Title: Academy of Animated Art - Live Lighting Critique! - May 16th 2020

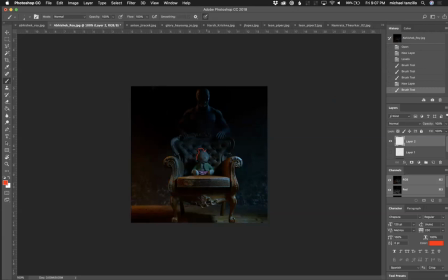4:01 And it would be nice to get some orange rim right here to kind of pick up the silhouette and help the doll pop off from the background just a little bit. But overall, I think this is looking good. The last thing that I would do, just because we have this square format, is watch out for, like, this right here is not,
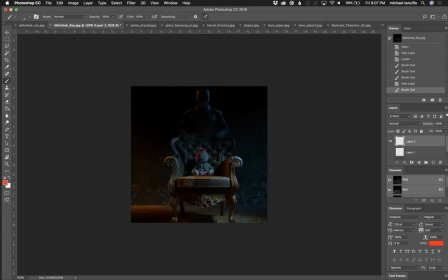4:21 it's not great compositionally. You don't want the feet to be right up against the edge. You either want them to be cut off higher, or you want to leave a little breathing room here at the bottom. You don't want to do that, because it's like taking a full-length portrait of someone and cutting them off, like, at the ankles. Like, you don't, it's just kind of, it's tough formatting.
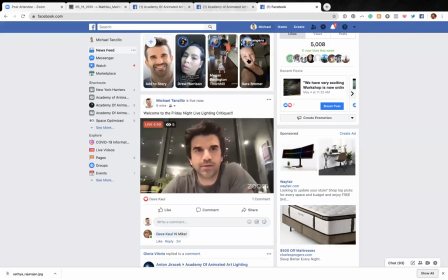4:41 Before I go any further, I do want to hop over into Facebook, make sure. Dave Call, how's it going, man?
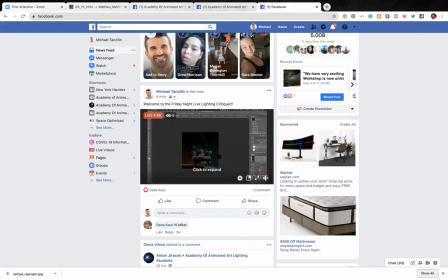4:47 I mean, Dave Call was one of my instructors in school 38 years ago, I think, somewhere.
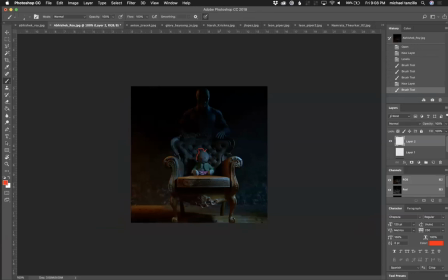4:52 That's a rough estimate. But it's good to see you, Dave. Dave was my Linux instructor, and I still can hear his voice every time I program in Linux.
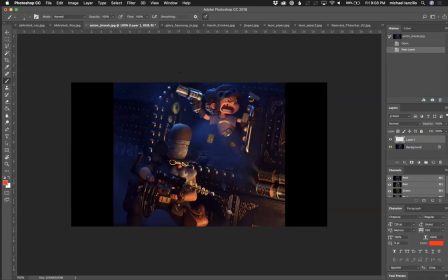5:05 Okay, so now we've got Anton's, and I'm just going to kind of go through these in order. I guess these are in alphabetical order here, but yeah. Okay, so Anton has this submission. It's an update from what we were seeing last week. The biggest things about this are the, and we talked about this a little bit in the student submission.
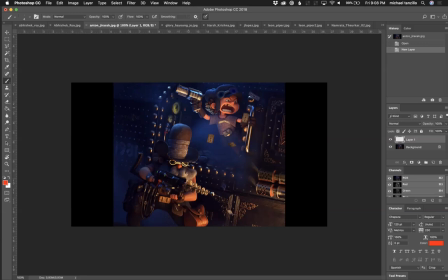5:23 So Francesco from DreamWorks commented on this, and I'll just kind of reiterate what he was talking about. So the first off is the girl is feeling a little bit frontally lit, and I know that that is accurate to where this light is being positioned, but it would be kind of nice if we could kick that around to her screen right side.
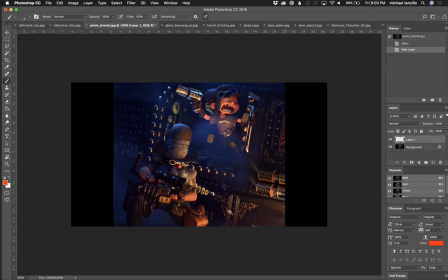5:43 And I know the light would then kind of be passing through this train and hitting up here. So you just want to do a little shadow linking, a little light linking to get that to line up. And then once that kind of gets kicked over, because that'll really create some nice shaping on her, then these eye dings will swing around to the right side as well.
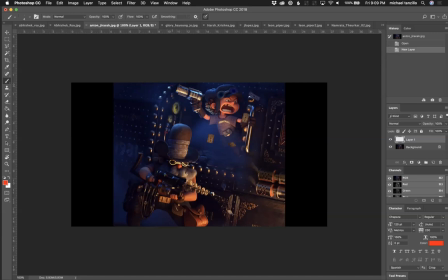6:01 The other big thing is I would rough up the specular highlight on these metals just because they are like the repetition of them, the ding, ding, ding, ding, ding, and the
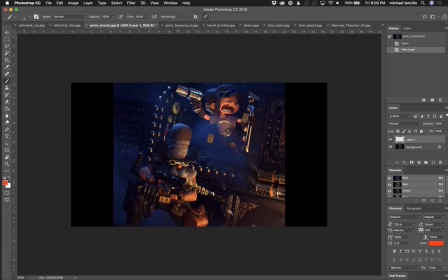6:14 consistency of them and the brightness of them is a little bit distracting away from the character. So I would just kind of rough up that specular highlight and tone those down a little bit. In terms of this guy, it would be nice to get a little bit of a rim kick here on this side to separate him off. And then also, like, watch out for his arms.
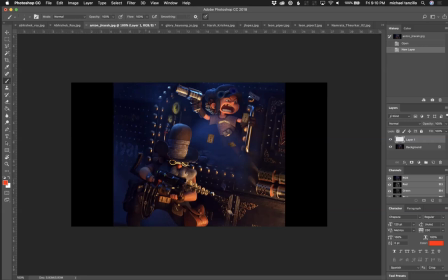6:32 His arms are kind of looking a little bit not quite connected to, like, they look like they're on two different creatures. So I would just try and get maybe a little bit more shaping on this one and maybe just like a touch of the warmth here. But overall, like, I love the color scheme that you're getting here. I love the warm character tones popping off.
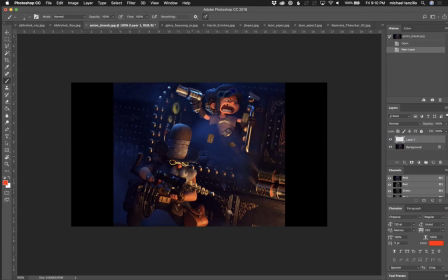6:49 You did a really great job of zeroing in on his eyes from where we were last week. And I think you're coming along really well, but just a handful of notes there to really push it to the next level. And also this, I guess is her, oh, it's money floating. That's what it is. This looks like a name tag on her shirt.
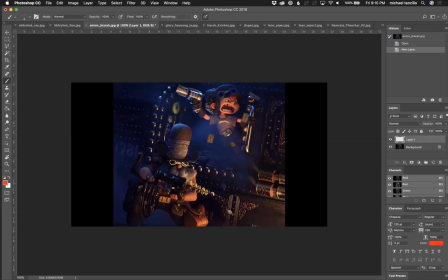7:09 And it looks like it's standing out a little bit. So I would just tone those back just a little bit. Cause it's not really like it took me a while. Like, you saw me in real time, just realized that was funny.
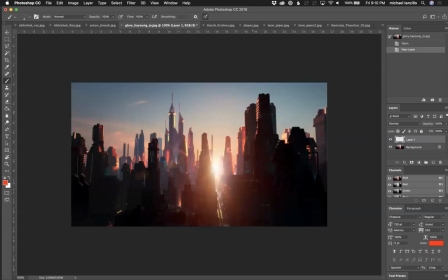7:20 Glory, this is looking really beautiful. I love the, again, the aerial perspective. You added a little bit of lens flare. I think that's really great. Everything is really starting to piece together. You've got some scale reference in there. That's really good. I would say the last real component that I would like for you to add,
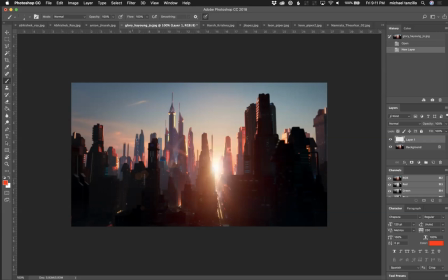7:42 unless others have some additional qualities, I think this has fallen really well, is just a little, like a touch more separation between this level of building and then this level back. So like one and two. So like, I guess this one's closer and two, just to build a little bit more depth.
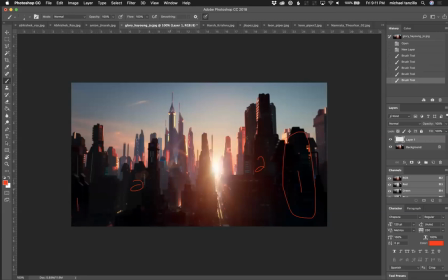8:00 Like, you can lift the value of this one slightly and then bring up the atmosphere. So like really like step.
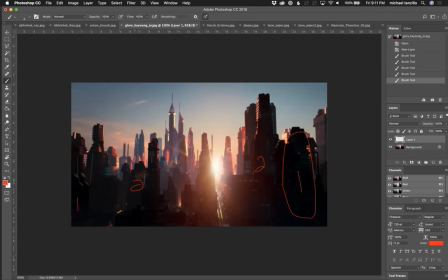8:07 So it's almost like every city block gets a little more, really kind of build out that depth. But I think this is looking really well. And I would play around with the sky a little bit more because the city itself is looking pretty good. I think you can, and the sky is maybe 30% of the image, 40% of the image.
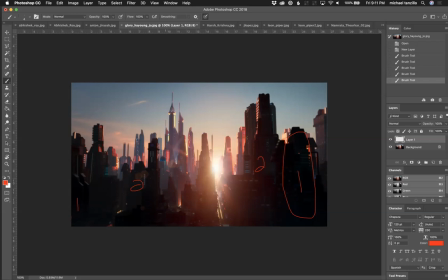8:24 I would, and I think you could try playing it up a little bit brighter. Maybe a little more saturated, and just kind of play around with some cloud placement up there as well. Like just paint in, like maybe some paint in some other clouds or add a couple images together.
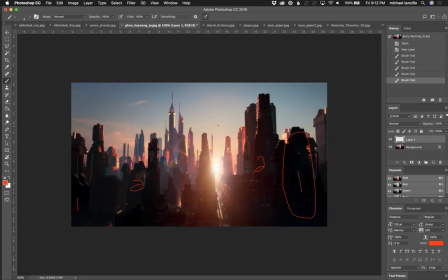8:42 Cause I think you can make the sky a little bit more dynamic, maybe some clouds with some, warm rim on them as well to match up to the city. Cause I think that could be really, really beautiful, but you are well on your way here. We got a chat here.
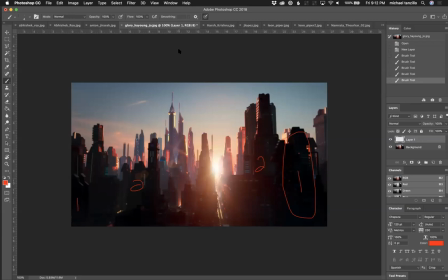8:57 Oh, this is awesome. Hey, yeah. Thanks so much, Matt, my pleasure.
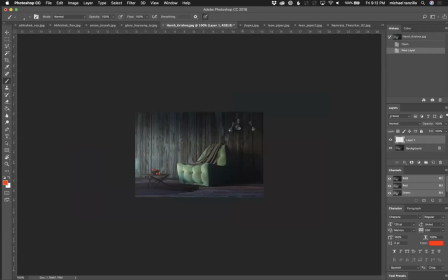9:05 Okay, so now we've got Harsh. So for this one, I thought, it's a little bigger.
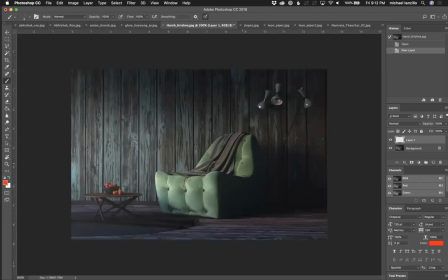9:13 I think we can go, oh, sorry. Fire truck going by. That's what happens when you go live. So one of the things you wanna watch out for these, like these bright specular highlights on this are kind of drawing my eye up over there. I think the diffuse value on those can come up a little bit.
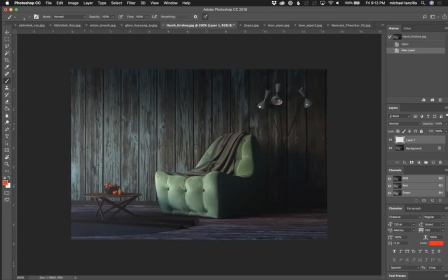9:31 You also kind of have this overall light wash on this that feels a little bit kind of uniform across the whole scene. And I would like to see it fall off a little bit more as we're going across.
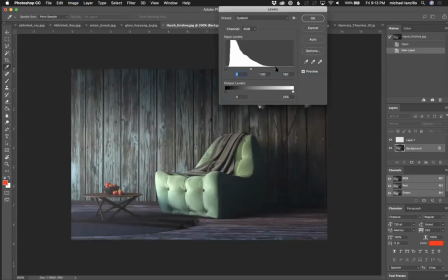9:42 I think we could also probably push the bright values a little bit brighter in this and take the darks down a little bit. Like, you can see here how much that wash is kind of like lifting all the dark values.
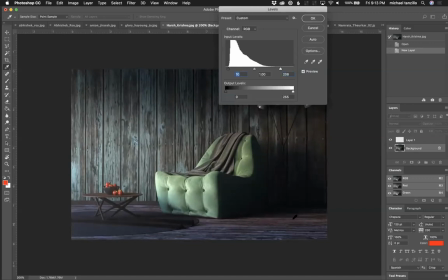9:55 And I think you can get a little bit more of those dark values in there.
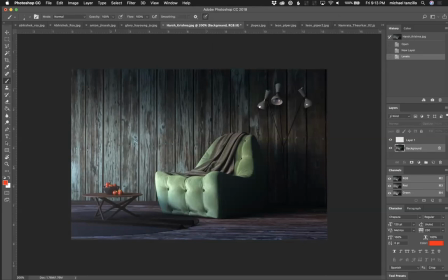9:59 Something I would look out for is the scale of the wood back here. It feels, it depends. I mean, take a look at some reference. It feels like, if I'm just looking at it against the apples, it feels gigantic.
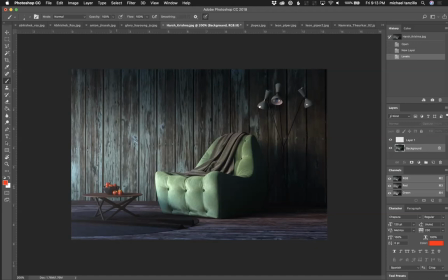10:14 It feels like if an apple is like 3 inches in diameter, like those would be like big 12, 14 inch planks of wood on the wall. And like comparing them to the ground. So just something to be aware of there. And then,
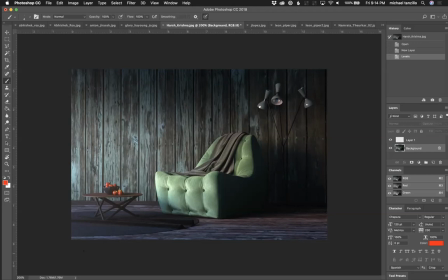10:34 the thing is about the color palette of this, you're really kind of like, everything's real similar tones except for the chair and the apples. So I think that's pretty cool, but I would maybe try and play with a different color on the blanket as well and make these a little bit whiter just to kind of highlight those a little bit,
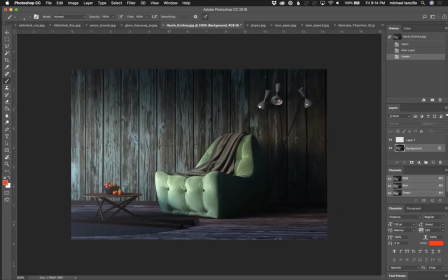10:51 because everything's kind of feeling a little bit homogenous. And then you can also add a little vignette in post as well. So just vignette that in as well. And then we've got Juan. So this is the Sci-Fi City.
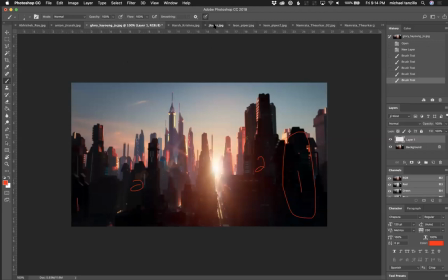11:03 Again, Glory had it as well. So again, remember, due end of the month. This is looking really great.
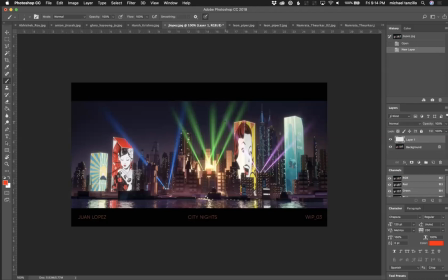11:10 I think the biggest thing that you could add, I love the lasers. You really up the game on those. I think those are looking good. I think the attenuation as they fall off in the distance feels pretty accurate. I think, like Glory, maybe you can play with some like super subtle lens flare things with those.
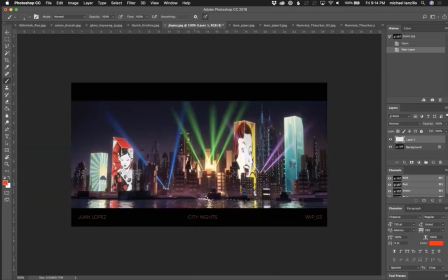11:29 Like if one of, maybe with like one of them's pointing directly at the camera a little bit. You might play with it and realize it doesn't look great. But the biggest thing that I would like for you to work on is getting kind of a, like, if these buildings are like
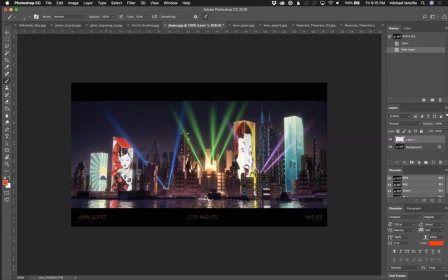11:44 Times Square times 1,000 by glowing the entire building, we're going to feel like an atmospheric glow around them. Like they're not going to be, you know, especially at this distance, like if we're going to get a glow and a haze from like street lights down here, we're definitely going to feel a little bit of the glow up here.
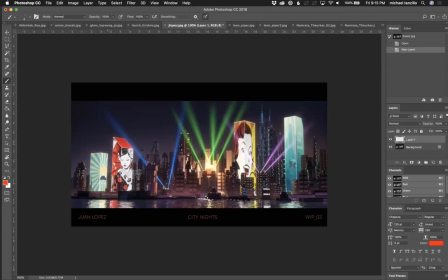12:00 We're definitely going to feel a little bit of that color around here. And I think just kind of like encompassing that would be really good, as well as just kind of adding some more atmospheric fog overall to this. It feels a little bit dry, but I think the water looks really great.